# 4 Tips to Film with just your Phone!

Hey, what's up YouTube? Thanks so much for joining me. Just wanted to give you a quick video about how to film yourself at home with just your phone. In fact, this whole video was filmed right on my phone.
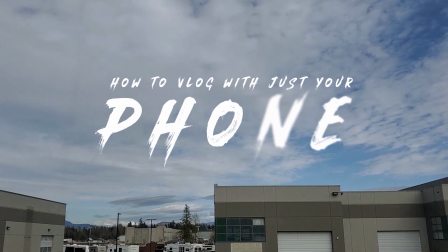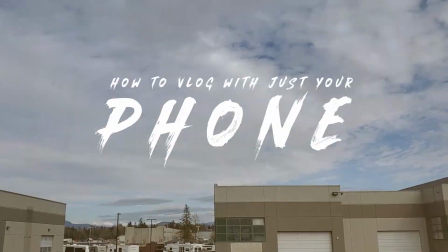hey friends welcome to my youtube page thank you so much for joining me once again just want to take a few minutes in this video to explain how to film yourself at home using just your phone and the things that you have around your house let's get into it so
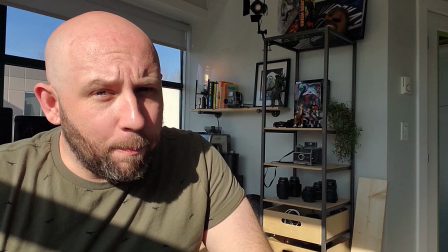[0:47]
if you're filming yourself at any point many of us start from a place where we've heard go film by
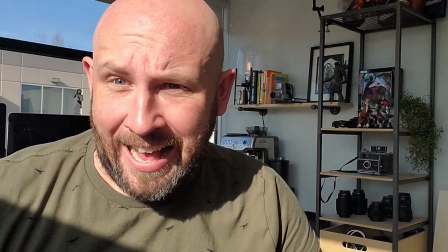[0:52]
a window you'll get beautiful natural light and you can look just like this
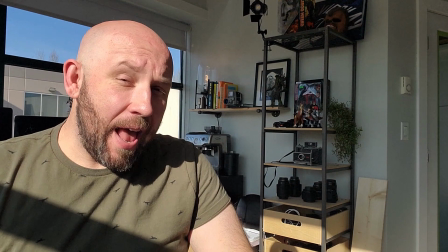[0:56]
it's true filming by a window is
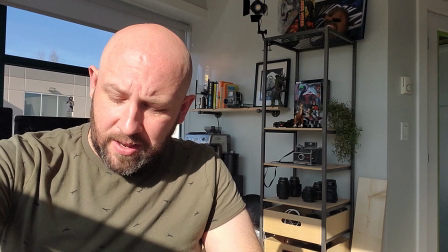[1:01]
great and you get that natural light but as you can see it is bright early morning it is 9 a.m.
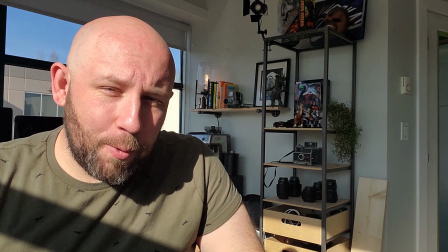[1:10]
here in wonderful BC the Sun is blazing through my window right now super
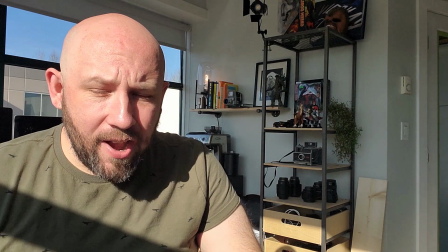[1:16]
harsh bright hard light on my face
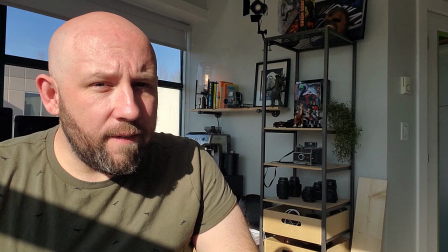[1:21]
so what are some simple things that you can do to fix that.
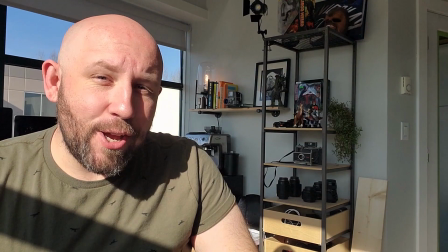[1:26]
One simple trick you can do is use a shower curtain. Find a semi-transparent and opaque white one. One where you can like if you hold your hand up to it, you can still see your hand through it. It's got that little bit of transparency to it. So I've quickly hung up my shower curtain up in front of myself over here
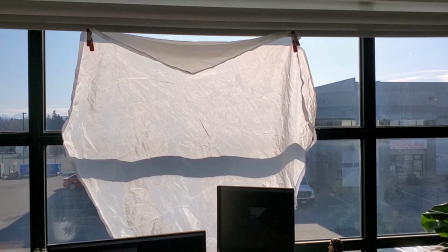[1:49]
to the left of me and as you can see this has made a huge difference
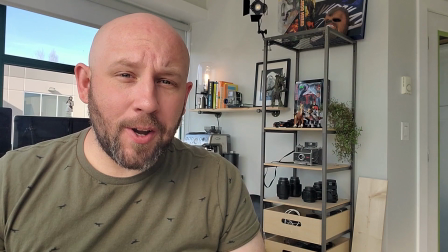[1:54]
this was before this is after with just a simple white
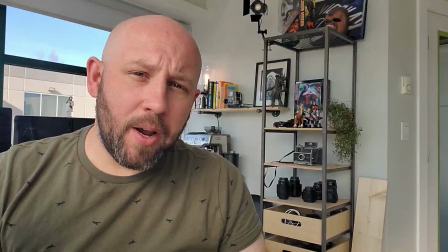[2:00]
sheet or a shower curtain you're able to change the entire atmosphere and
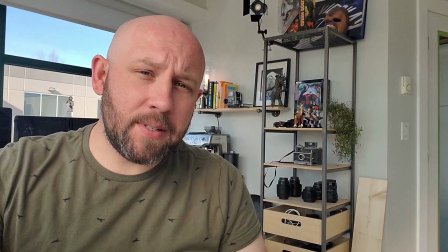[2:05]
look of your face we went from that harsh bright sunlight using the same window in the same sunlight and now we've had this nice
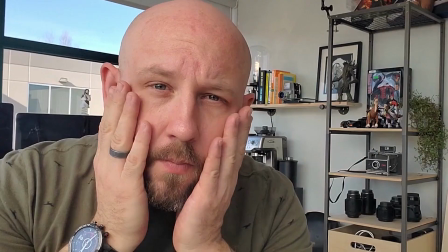[2:12]
diffused soft beautiful light coming in on my wonderful face.
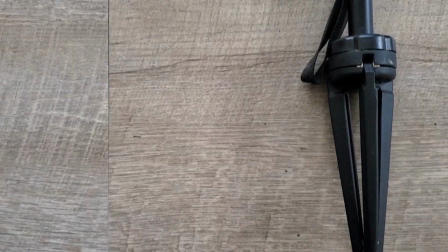[2:23]
Another thing that you can have for super cheap is to buy yourself a little stand to hold your phone on.
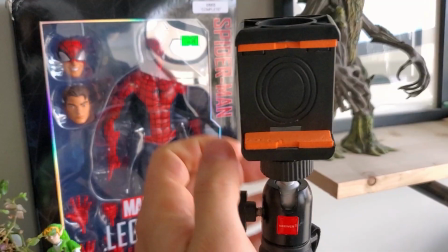[2:32]
I have this little Neewer smartphone holder, super cheap on Amazon. You can move things around to position your camera up and down side to side. A little thing to level so if you just put it on a table you can get the composition that you want.
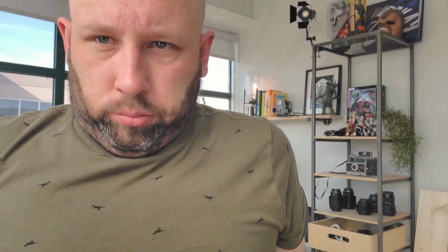[2:45]
So get something to put your camera on and hold your phone on. Great way to avoid double chin. There's a thing in photography and cinematography and videography, whatever you want to call it, called the rule of thirds. Your frame is sideways or horizontal like this. What you want to do is imagine that your screen is divided into three sections.
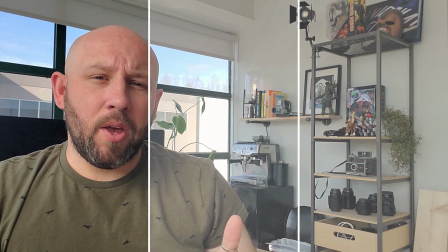[3:09]
So what you're trying to do is keep your subject either in one-third of the frame or two-thirds of the frame.
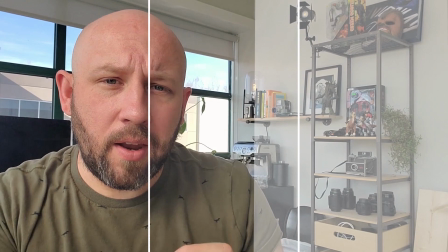[3:17]
So right now I'm kind of in one-third of the frame, but if I move in closer like this,
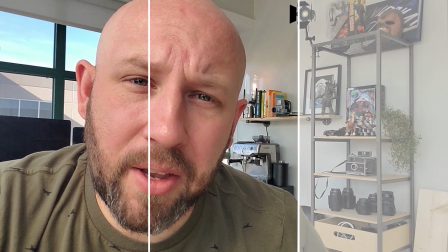[3:24]
my ginormous Polish head is now filling two-thirds of the frame.
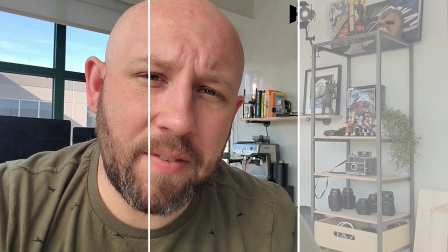[3:29]
You have one-third over here, which is empty negative space, and I'm taking up two-thirds of the frame.
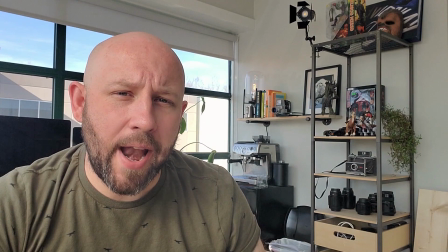[3:36]
Back here where I was before, I'm now taking up one-third of the frame. So that's typically a composition strategy. There's always an exception to the rule but it's just visually nice to see that rule of thirds applied.
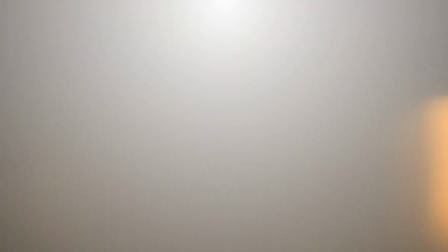[3:51]
Try to maintain that composition. Some other tips and tricks. Have the camera close to you because you need the microphones in the camera to pick up your voice well. Be in a quiet room, be in a space where you can control the sound.